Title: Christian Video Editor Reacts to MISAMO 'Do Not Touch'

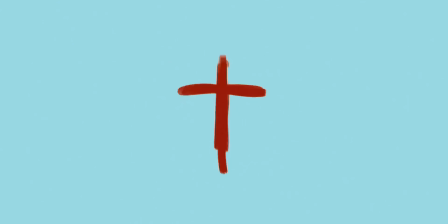(0:07)
What is this look it's Frank really quick I want to remind you that if you're interested in getting the editing formula It's 50% off right now,
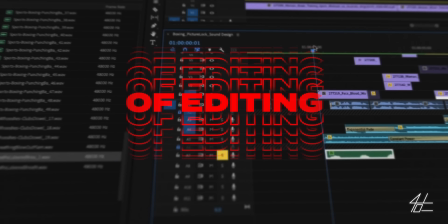(0:16)
which is the cheapest it's ever been and it's about to close So if you want to learn how to make a hundred thousand dollars being a
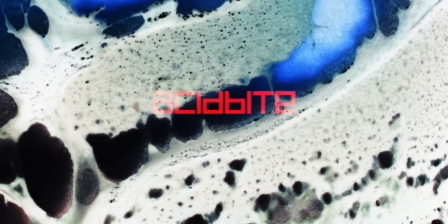(0:21)
pro editor check out the link in the description
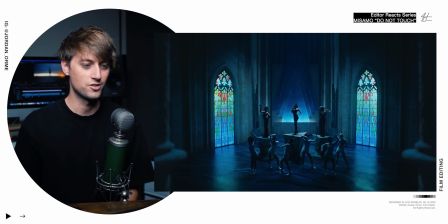(0:27)
This shot is gorgeous
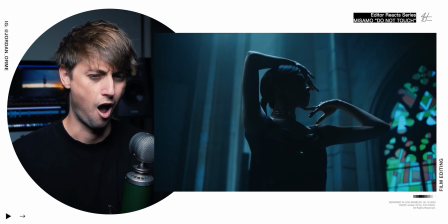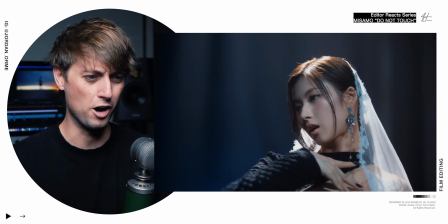(0:36)
Okay, cinematography
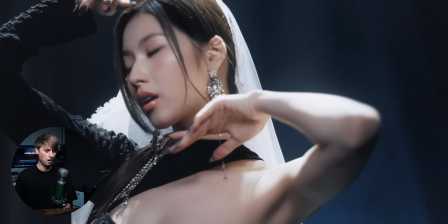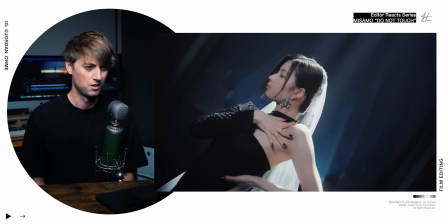Bruh, the editing is so predictable, but I kind of love it. I always live in this tension between should you cut on the beat or should you not?
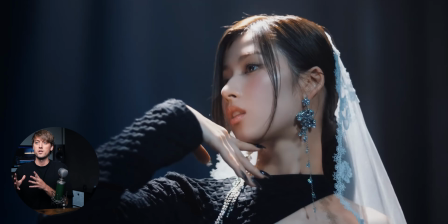(0:56)
Franklin's back. This guy can open doors now. Should you cut on the beat or should you not? Because when you cut on the beat, it's predictable.
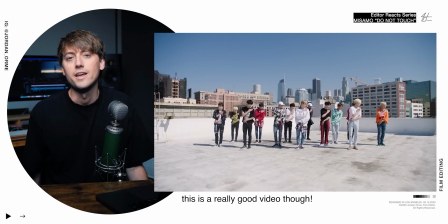(1:01)
And lots of times predictability is not entertaining. As humans, we want plot twists.
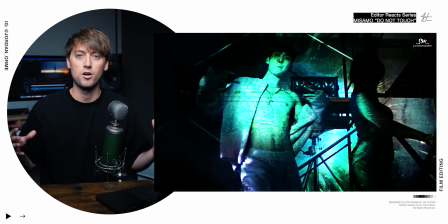(1:06)
But then also when you just disregard structure, you get also no satisfaction.
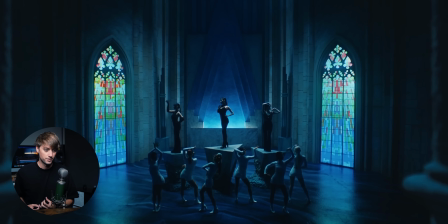(1:11)
So you have to find a happy medium. We have these guitar notes. and we just cut to the rhythm of them and
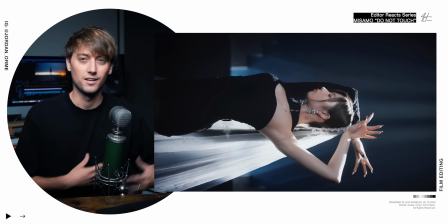(1:21)
Since the guitar notes are a little bit syncopated it makes the cutting less predictable Even though they are cutting directly on the beat
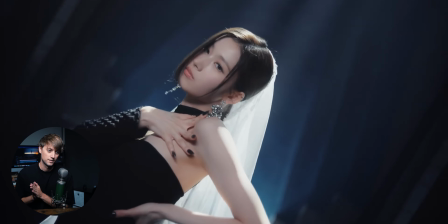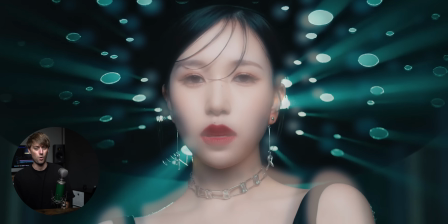(1:34)
It's nice. Oh That is a holy hat not holy as in it's perfect, but it just has holes
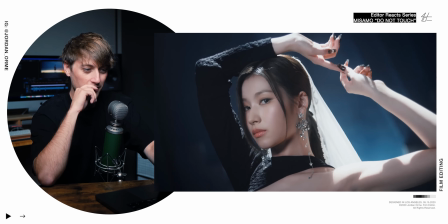(1:44)
Dude, the cinematography, I'm shook. Look at this.
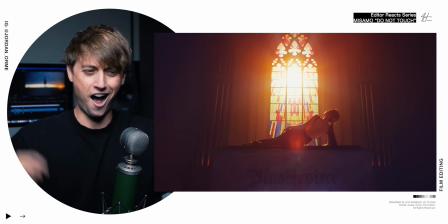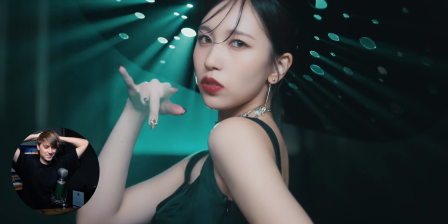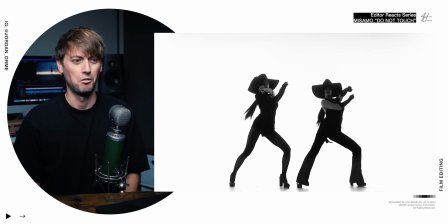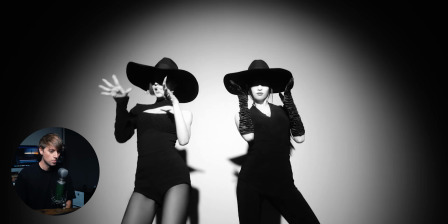It's so clean, just the images alone. I just went to this random shot and look at this, it's gorgeous.
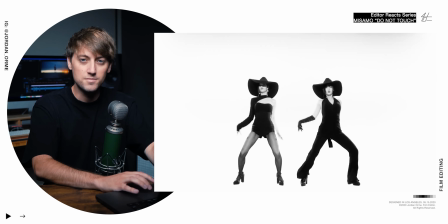(2:15)
Shout out to the DP the director of photography right when the beat comes in when the rapping starts to come in we have Some hidden match cuts.
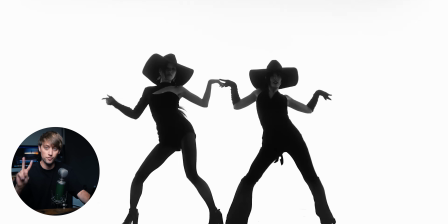(2:23)
Check it out We have our two dancers and two different lighting setups We have them with some harsh front light and then
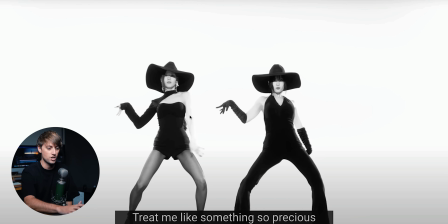(2:29)
also with more of a silhouette type look These are two different shots that they just match cut together right on the beat
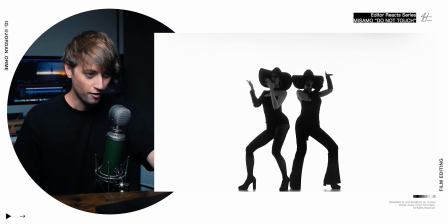(2:39)
And then they do it again right there a new lighting setup
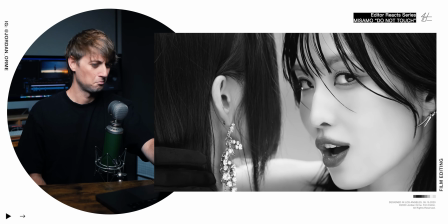This is crazy. This has so much four-minute crazy energy. We should react to this one later.
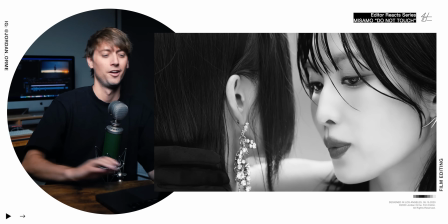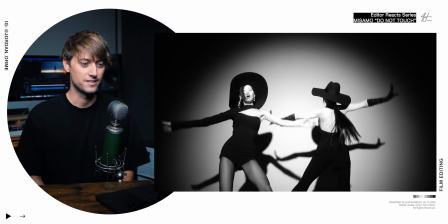(3:09)
The mirroring that we get with these dances really lends to this shot that we get right here,
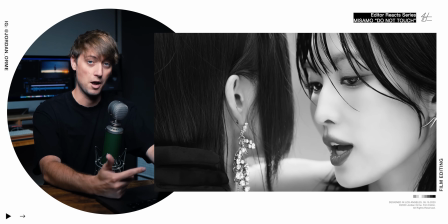(3:15)
where they're also mirroring each other, looking like they're about to kiss, but then they don't because the lyrics say, hold your impulses now what the frick is this song about this is one of my favorite music
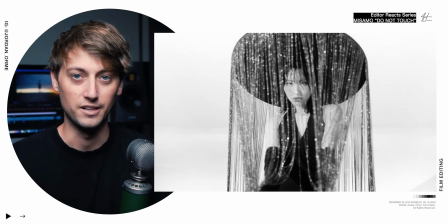(3:25)
video messages that we've had recently because it's a song that is about positive romantic and sexual relationships which is unheard of in the world of pop music let's freaking go franklin you gotta lay down bro
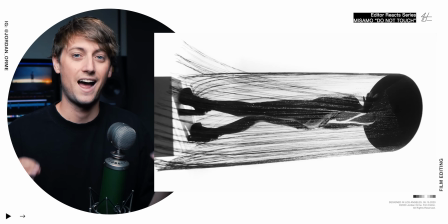(3:41)
lay down so that's the gist as we go throughout this music video i can't wait to Dissect some of the music video and lyrics in light of this idea. It's pretty cool
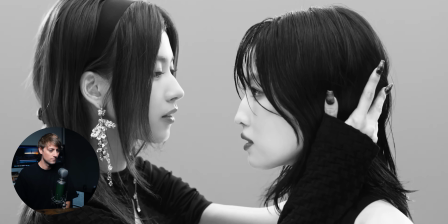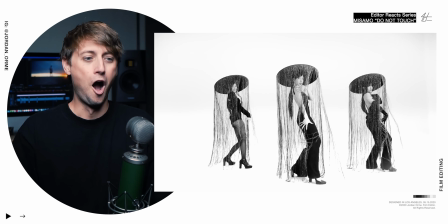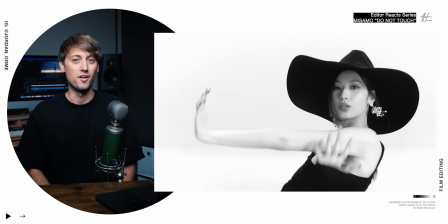(4:01)
This is iconic this is